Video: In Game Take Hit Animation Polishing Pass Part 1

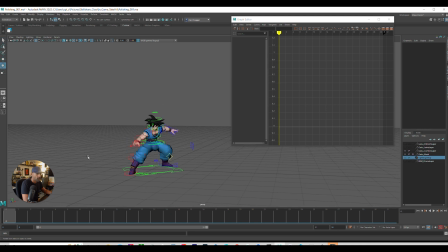head. This bit, right? So let's take the controls off. Okay, so the head, if we look at the side view,
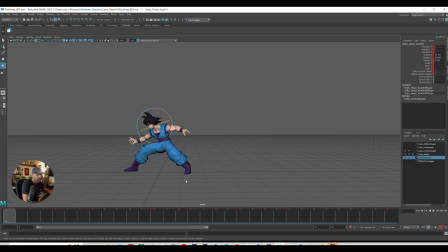yes, coming in. So we can really exaggerate this and bring it down because he's been hit.
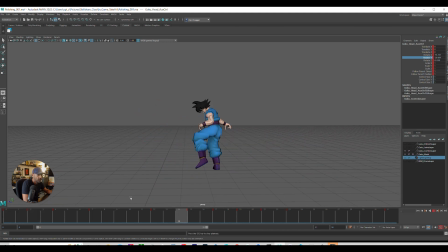So he's taking that force, and that contrast from there to there, that change from there to there will be noticeable because it's a proper in out kind of. Yeah, so you can feel you can feel the impact.
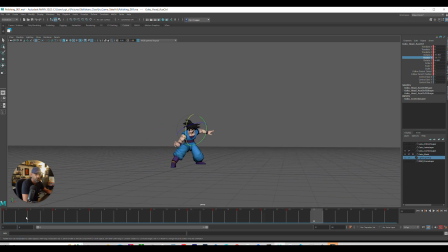So little things like that will make a huge difference. So he hits, right? He's all over the place. So he's a little bit out of control, off balance. But then as he comes back, we could even rotate him backward like this.
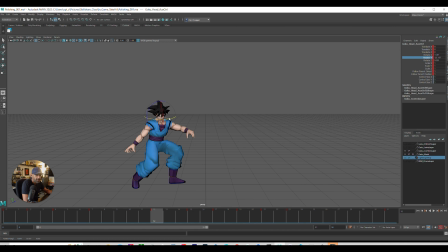So he hits, and even here, he could still be looking back, trying to find placement. So he's looking back. So he's looking down on the floor, trying to see if his foot can land.
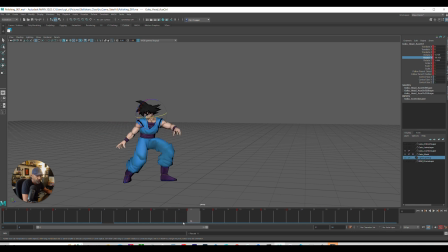And then, even here, we can just, if we middle click this to 15, delete this frame, and then bring this go to 13, middle click that to 12. So it's kind of just holding that pose. So if we have a look now, okay.
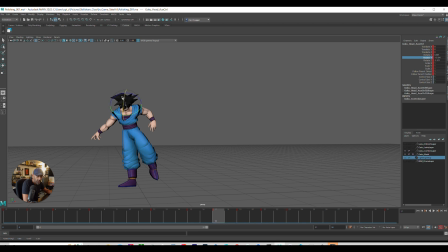And here what we can do is just rotate the head a bit more this way. And then we'll delete this.
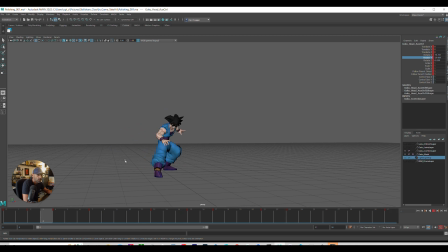I can delete this one too. We don't need those inside frames. Actually, let's delete this.
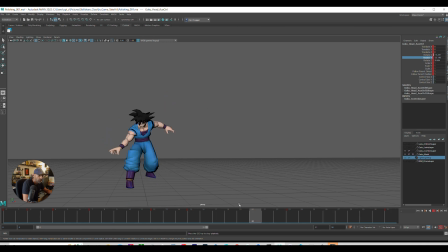Okay, so maybe that works better because it's still going back. But as he's looking,
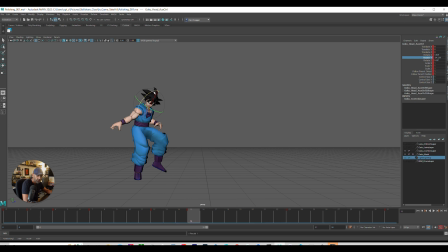he's coming back, and he's coming back. So let's just sort this out. This is a bit off balance, but we'll do that in a bit.
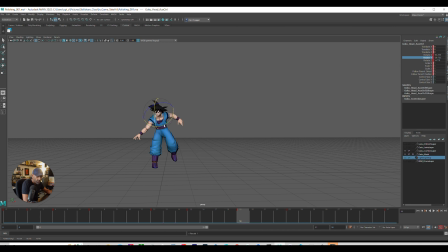So now he can kind of start looking up because he's kind of regaining a bit of the balance, right? So as he comes up, then we can have the head kind of drag.
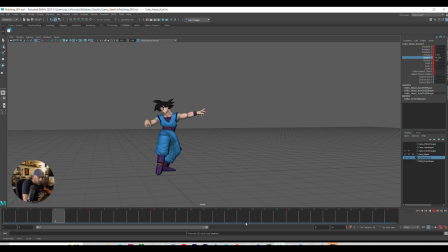So it's kind of like, all right, he's regaining his balance. And here we can just delay this a bit more. Then he comes down. Delay a little bit more, lands, and then the head comes down, which is fine.
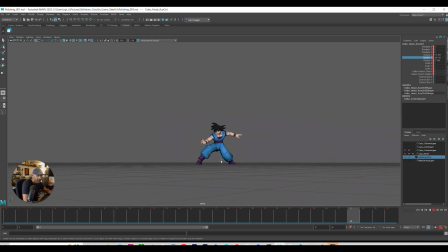Or we could move this.
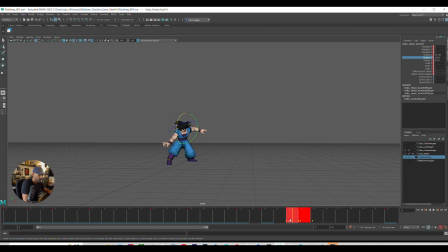Actually, we'll move that back, move this one. Snap this to the nearest. Okay, maybe the head down is a bit too much, so we'll just have it up a little so you can feel. And in here, you could bring that down a little bit. And you know what?